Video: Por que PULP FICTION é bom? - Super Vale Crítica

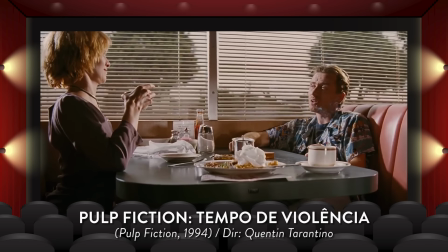4:05 Mas a verdade é que nos interiores do maquinário, do roteiro e da direção também,
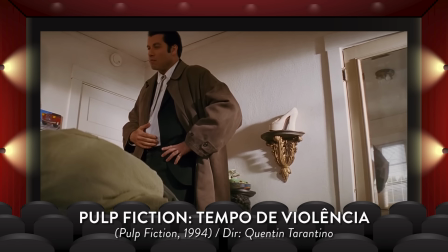4:10 tem uma seleção de situações e construção de trama de um intrincamento meticulosíssimo.
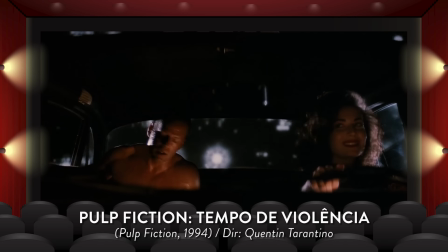4:15 Os recortes e os diálogos que parecem ser gordurosos e uma verborragia gratuita desenfreada sem importância
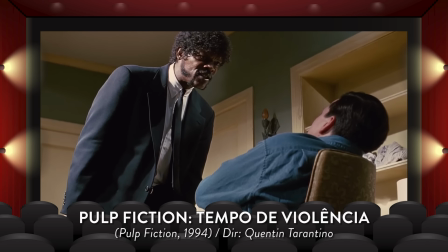4:22 são perfeitos pra estruturar todos os grandes acontecimentos e pra estabelecer as conexões do filme. E não tem nada sobrando. Pois sabe as tais digressões que geralmente são um pecado tão grande?
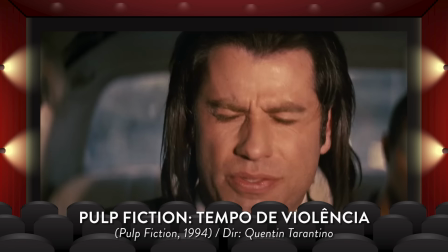4:34 Aqui elas são misturadas conscientemente ao tema principal do momento através de conversas triviais que servem pra aumentar o nosso conhecimento sobre os personagens, sobre a realidade deles, sobre a personalidade deles. E essas pseudo-digressões também entram em conversas falsamente triviais,
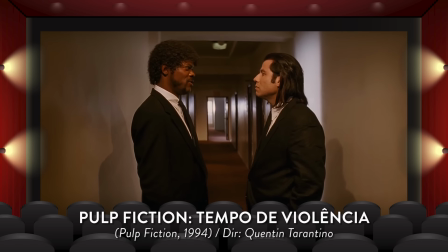4:51 mas que estão diretamente relacionadas ao enredo e servem pra dar pistas sobre os arcos de outros personagens ou do futuro da trama. Mas, enquanto a gente assiste, a gente não sabe o que é o que, tudo se mistura e o futuro dos personagens se torna indecifrável.
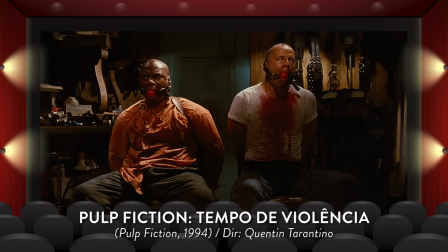5:06 Some-se então a isso, acontecimentos pra lá desdrúxulos, mas sem tirar o pé do chão,
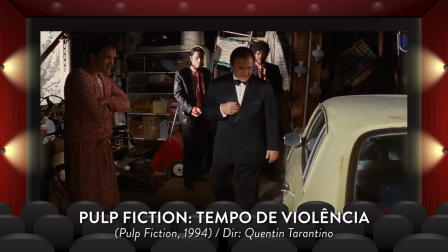5:10 Pulp Fiction nos proporciona um passeio surpreendente, imprevisível e fascinante. Isto é, se você estiver atento, porque o filme vai precisar que você ligue os pontos que nem sempre evidenciam as conexões. Se assistir desatento esperando que o filme faça isso por você, aí sim vai parecer um filme sem perna em cabeça, sem conteúdo e superestimado mesmo. Mas aí a culpa não vai ser do filme, vai ser do espectador desatento. Vamos a exemplos? Pois bem, sabe quando Vincent Vega vai jantar com a Mia Wallace? Assistindo a um filme com preguiça, sem atenção ou sem envolvimento Parece só uma sequência à toa,
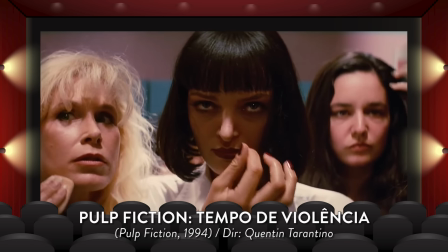5:45 uma dancinha sem sentido e uso de dorgas gratuito Mas com uma atenção,
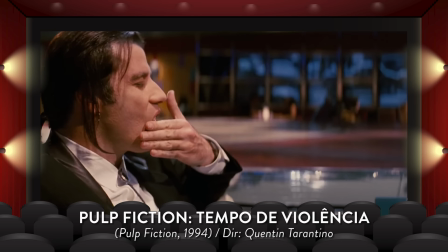5:49 você vai poder sentir o perigo correndo na tensão sexual entre Mia e Vega durante o jantar Pois vai lembrar do início do filme Em
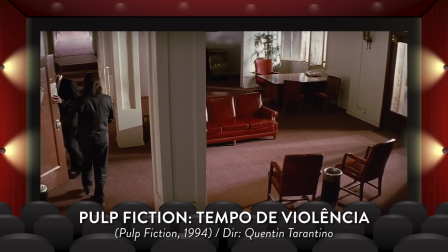5:56 que, no meio de uma conversa despretensiosa sobre hambúrguer e massagem no pé Vincent Vega e Jules revelam um pouco da fama de implacável do marido da Mia e chefe deles A conversa sobre o significado de uma massagem no pé parece à toa, mas ela planta dúvidas sobre o que seria permitido ou não nesse futuro jantar.
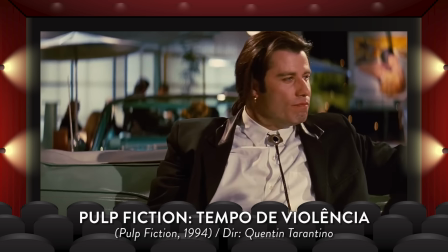6:14 E quando o jantar chega, o espectador atento consegue sentir o problema se aproximando a cada novo passo desse segmento.
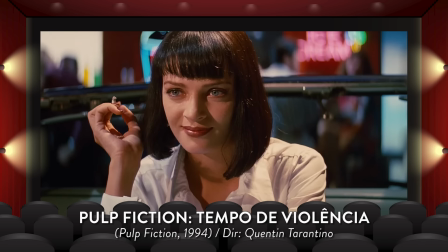6:21 Quando a Mia encara a Vega sem piscar, insiste que ele beba milkshake com o mesmo canudo dela, impõe que eles dancem, a gente fica...
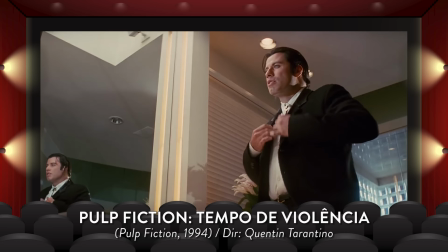6:29 Vai dar ruim, opa, eita, vai andar um passo... E no fim, enquanto o roteiro nos distrai com o Vega demonstrando que está atraído por ela,
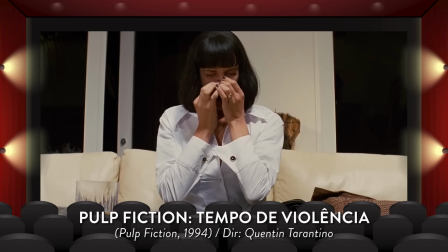6:36 fazendo a gente acreditar que ele pode vir a fazer alguma merda, eis que quem faz mesmo uma merda colossal fora do nosso radar é a Mia, levando a situação da pretensão ao fã instantaneamente. Porque se já era ruim a possibilidade de ele arrastar demais a asinha pra ela, imagine se ele matasse ela sem querer. Marcelo Zola seria fazer churrasquinho dele. O filme não é lento nem longo. Próximo. zoeira é claro que eu vou explicar faladeiro que só eu bom lento é um filme contemplativo em que pouca coisa acontece ou cheio de longas pausas dramáticas e ou diálogos arrastados e isso definitivamente não é o caso de poofiction que é justamente o contrário um filme até bem preenchido com ações reações
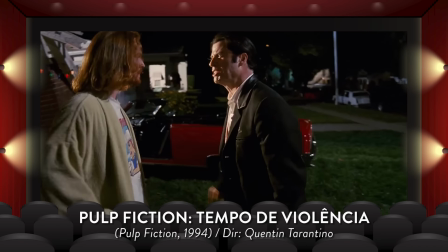7:24 e diálogos tem sempre algo acontecendo requerendo a nossa atenção se houver uma sensação de lentidão por parte do público, ela deve vir do tédio, porque quando você tá entediado parece que o tempo passa mais lento. E o tédio, presumo eu, só vai vir se o espectador não se dispor a ler a linguagem do filme, ou se esperar excessivamente uma progressão habitual dos fatos em que tudo que é contado ou mostrado tem o propósito de ser usado explícito, direto e linearmente. O que não é o caso de Pulp Fiction. Sim, cada trechinho do filme tem uma razão pra estar lá.